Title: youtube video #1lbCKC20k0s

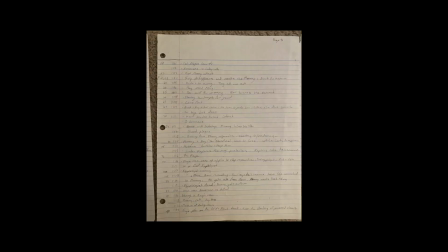I wrote down a beat for almost every single minute because there was something important happening at almost every single minute.
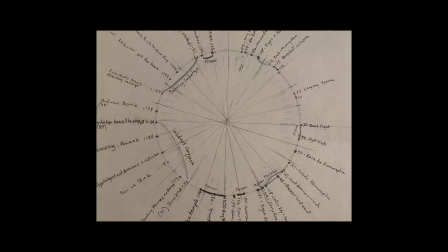And it wasn't just exposition or a story beat that I wrote down. There were character-revealing moments and themes that I hadn't noticed before. There wasn't a lot of fat in these scenes either. If you read the script, Stephen Summers conveys a lot of information onto a single page. He conveys action into a single short but descriptive sentence. It's almost like a condensed shot list. The dialogue for a scene doesn't go longer than a page, which translates into about a minute on screen.
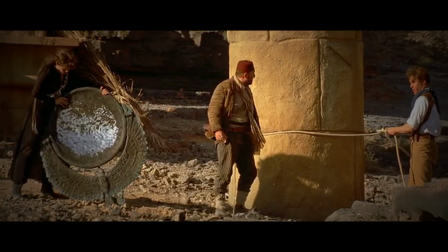And there are several short shots, sometimes only two seconds long,
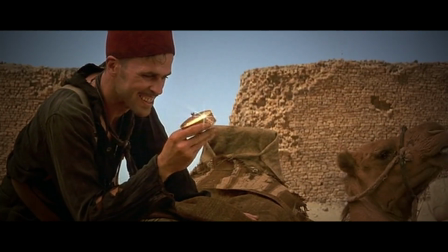that fully captures the essence of a character, and they're just interspersed throughout the movie. We'll get into some of those character details later on in the video, but this is what stood out to me the most, that Stephen Summers is so economical and so efficient.
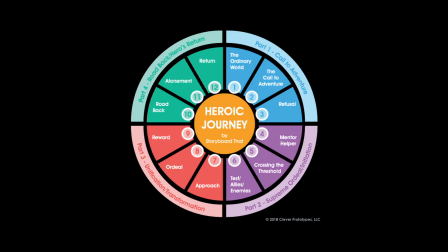You may also notice that Seth's story clock may remind you of the structure of Joseph Campbell's hero's journey. and in this movie the hero's journey is present
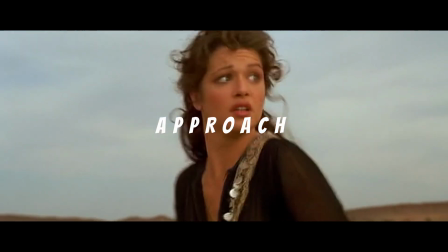but you'll see that Evie is really the one who follows the traditional hero's journey even though the movie opens with Imhotep's tragic fate as well as
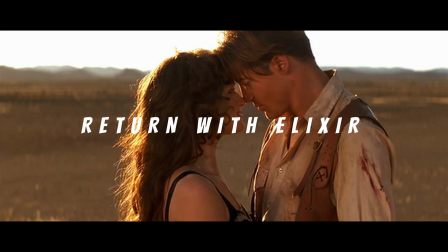Rick's adventures in Hamanaptra you'll see that it's her story if you follow that format my good friend Jamie Nash who wrote save the cat writes for television which you can get on Amazon here's your plug buddy he had mentioned to me that Stephen Summers with often work on his script together with his editor Bob Duxay, I think that's how you pronounce it, and it really looks like having an editor view that script so early on was so helpful. They can visualize together what needs to be trimmed down or what sections are going to be weaved together, and if information can be delivered in a more efficient way.
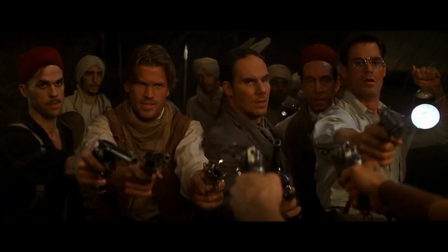This help with the editor is clear in the section of the story when everyone is inside Hamunatra, and you have three different journeys weaving together.
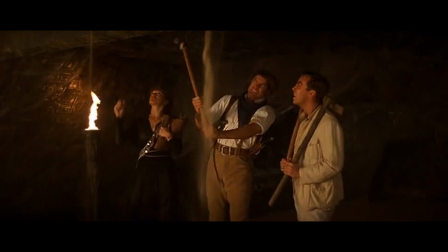Each character has already been well established by this point and each character feels that they have something
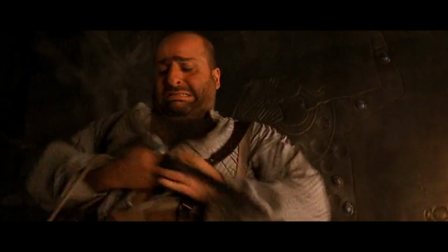to gain from Hamanaptra and their demise sets up the dangers of the location,
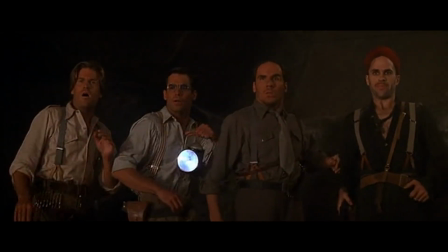the dangers of the objects that they're dealing with, and the future dangers they may run into.
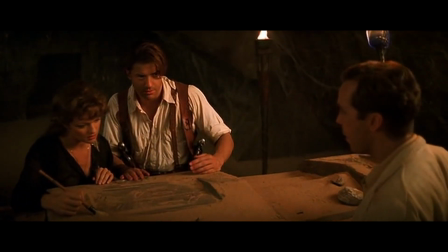It heightens the stakes and that section is weaved together extremely well. So it's worth remembering that each of the characters you introduce aren't just there to just follow along and say yes to the core characters.
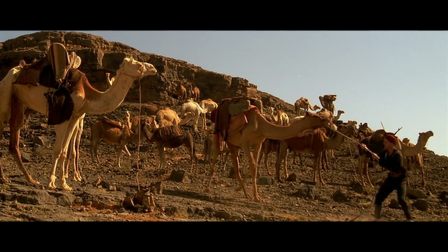They take active steps in their own separate journeys to get closer to their own goals and we can relish in the demise of those characters when they
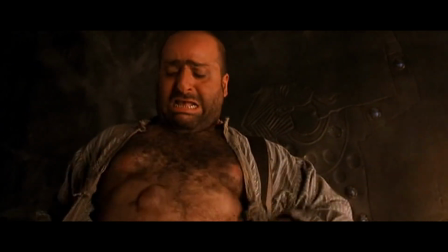fail for the warden his death by the scarabs sets up the section where jonathan is being attacked at the climax we've seen what they can do
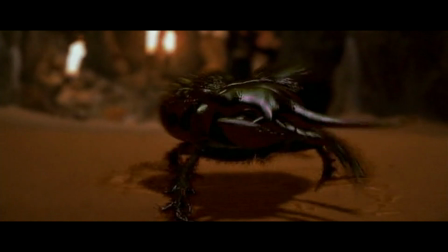but it leads to o'connell shooting his gun which is his solution to everything
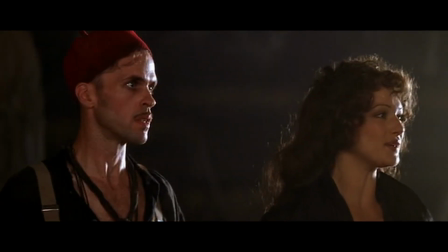but it's this shooting of the gun that alerts imhotep to bring his other
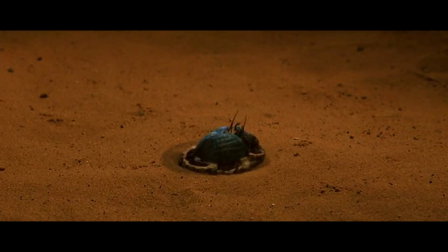mummy buddies back to life it's a great callback to an earlier
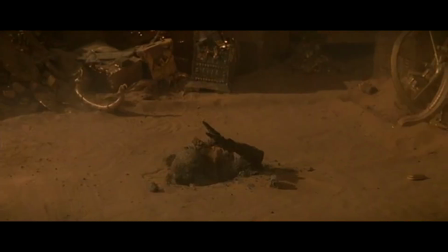section but it also sets up imhotep taking the steps to protect himself so
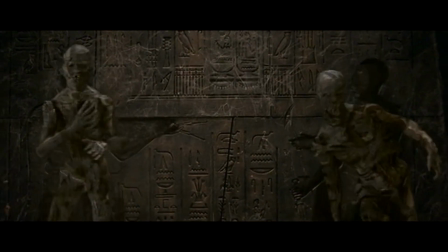that he can accomplish his own goals. So once again, it weaves together so, so well.
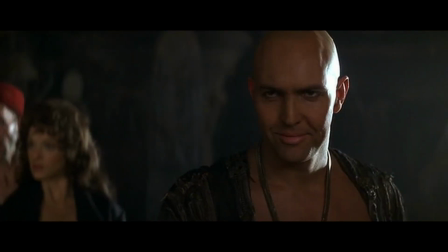It's a beautiful tapestry. Yep. The story clock also helped me appreciate the rhythm of the romance in the movie as well. There's horror and adventure and comedy, but the love story started to take on much more weight. and a theme that came up a lot was the idea of stolen,
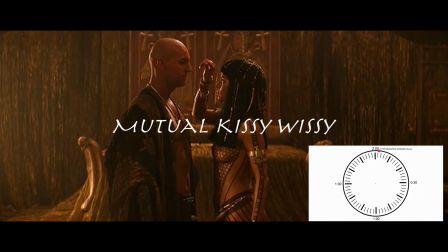interrupted, and missed kisses. The first kiss of the movie is a mutual kiss between Imhotep and Anaxanamun two minutes into the film.
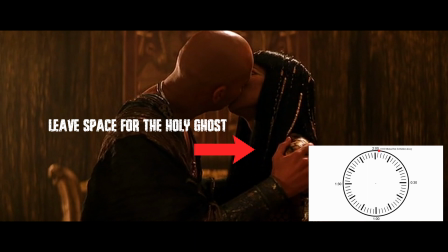However, it is a forbidden kiss. Ardith Bay states that for their love, they were willing to risk life itself.
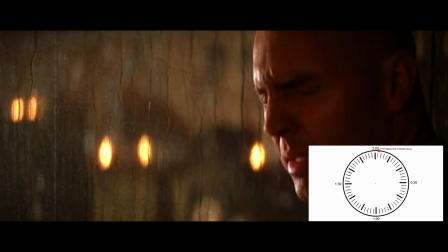And on screen, this marks the beginning of the end for the two.
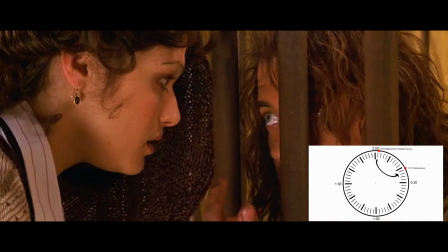The second kiss is a stolen kiss that Rick steals from Evie when he's in the prison at the 21 minute mark.
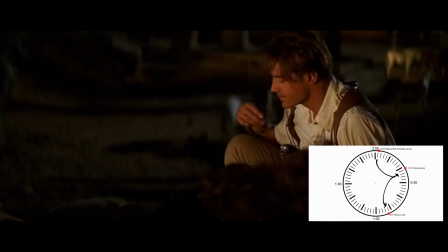The third is a failed kiss that Evie tries to give Rick before she passes out, 53 minutes into the film.